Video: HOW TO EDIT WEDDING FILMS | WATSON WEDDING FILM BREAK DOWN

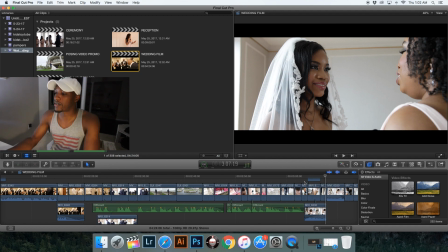[16:28]
And then I add a little bit of dialogue from the bride's room to kind of push that along and make you feel like you were actually there. I think that I really just think those voiceovers help with that.
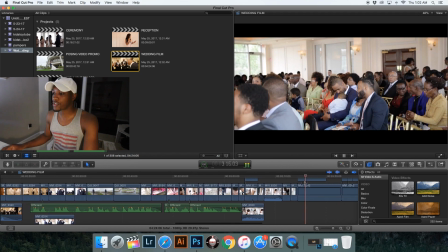[16:46]
She's getting her makeup done and just shots like that. So now we're transitioning over to the actual ceremony itself.
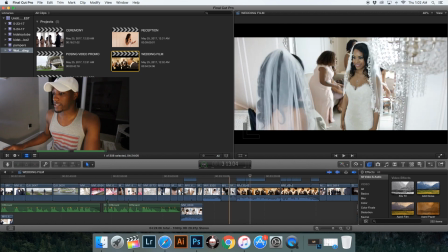[16:55]
And I wanted to get the guys walking there. I wanted to get them talking about things. And so now we add some more dialogue to push that along.
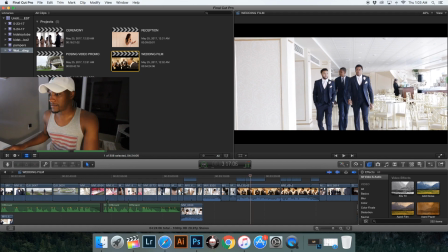[17:04]
And I kind of got that shot of the ceremony.
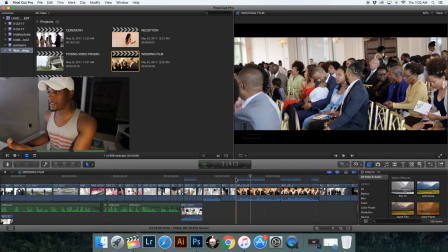[17:11]
I got that beforehand. Got that before we actually get there. And I did that because, I don't know, it just seemed right to have it there and then show the
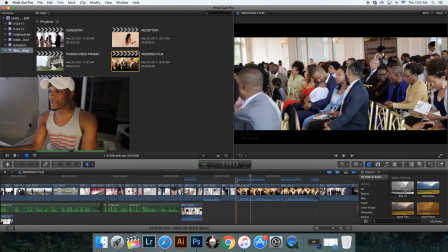[17:27]
groomsmen actually on their way to where all of the people were waiting for them
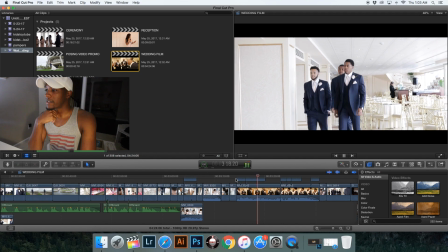[17:33]
at. So yeah, I wasn't in both places at the same time, but it kind of feels like that.
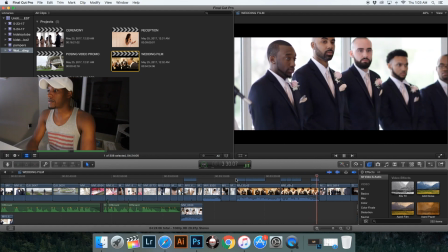[17:45]
This is dialogue of them right before they actually went out, so I think that works.
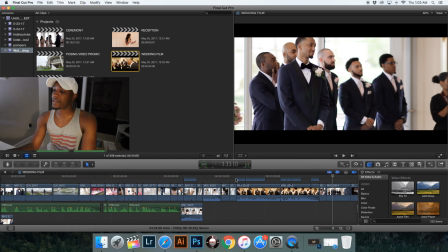[17:52]
Like just having the groomsmen talking and then having shots of the groomsmen itself is just a good guideline to go on. Just put some B-roll of
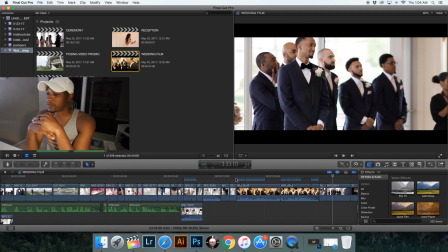[18:08]
the groomsmen and then have some dialogue of the groomsmen and just try that out and see how that works out.
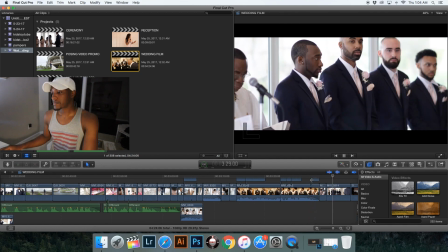[18:15]
And I think it works pretty well. So now the wedding starts.
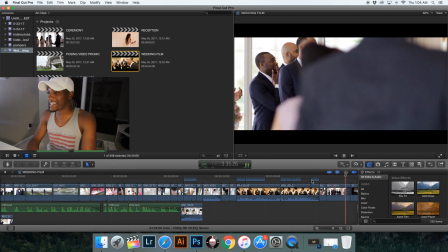[18:21]
The bride comes in and I'm shooting, and this killed me right here.
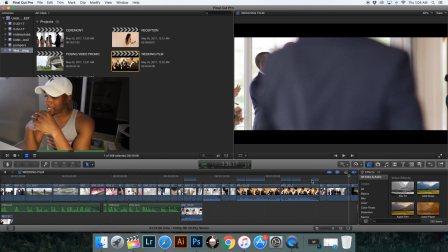[18:30]
I thought it was a perfect place to have the camera, but I didn't think about everyone standing up when the bride came in. So they jumped right in front of my shot.
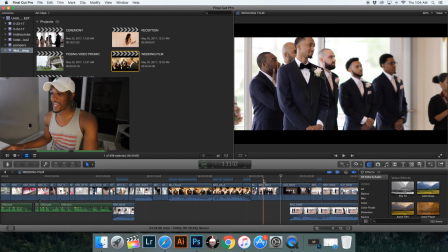[18:44]
But I did get his face and his reaction right when he saw her. And then also his best man right behind him putting his hands on his face is pretty good too.
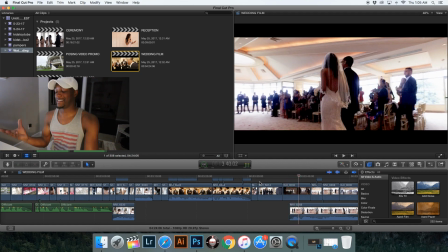[18:56]
And then this shot, I like the shot, but I don't like how it looks. This is using the DJI Osmo, and my settings were not right. So I had to really recover this footage here, so it looks very grainy.
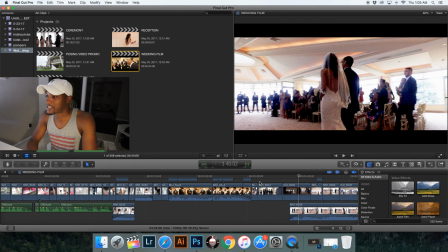[19:15]
But I definitely dropped the ball on that shot there. But I mean, I think it looks good though.
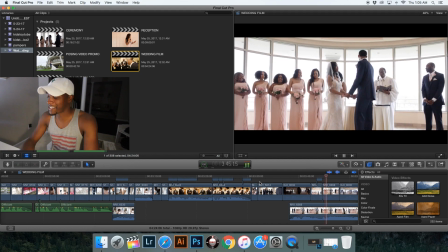[19:28]
I mean, given that we all make mistakes. But then I'm just getting shots of them together and all that.
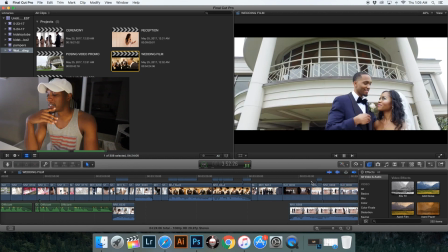[19:39]
And then, it progresses and moves along very quickly. And we ended on a nice shot of them together.
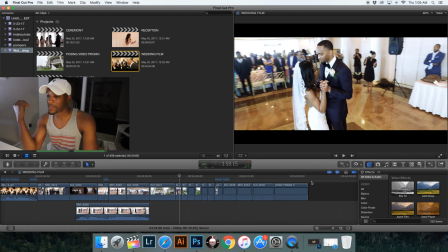[19:48]
And this last portion of the video was just It was really out of desperation because I didn't really know how to end this. But we have this very loopy ending to this second instrumental that we have here. And basically I thought it was great to put all of the
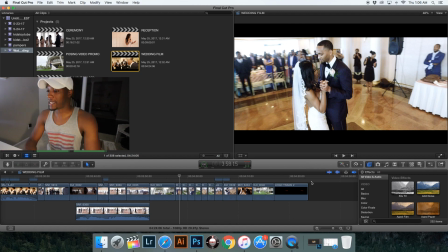[20:07]
rotating shots that I did with the DJI Osmo kind of in series together. And I felt like it wrapped it up pretty well.
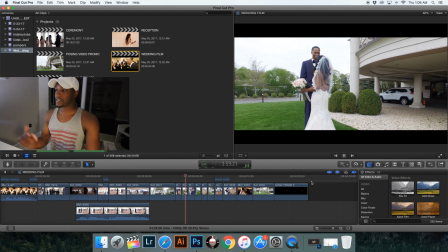[20:18]
So basically we have these different shots with the Osmo going around.
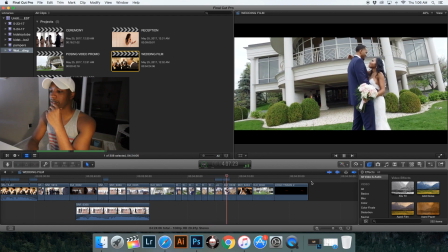[20:29]
And I think it really worked, especially with the song.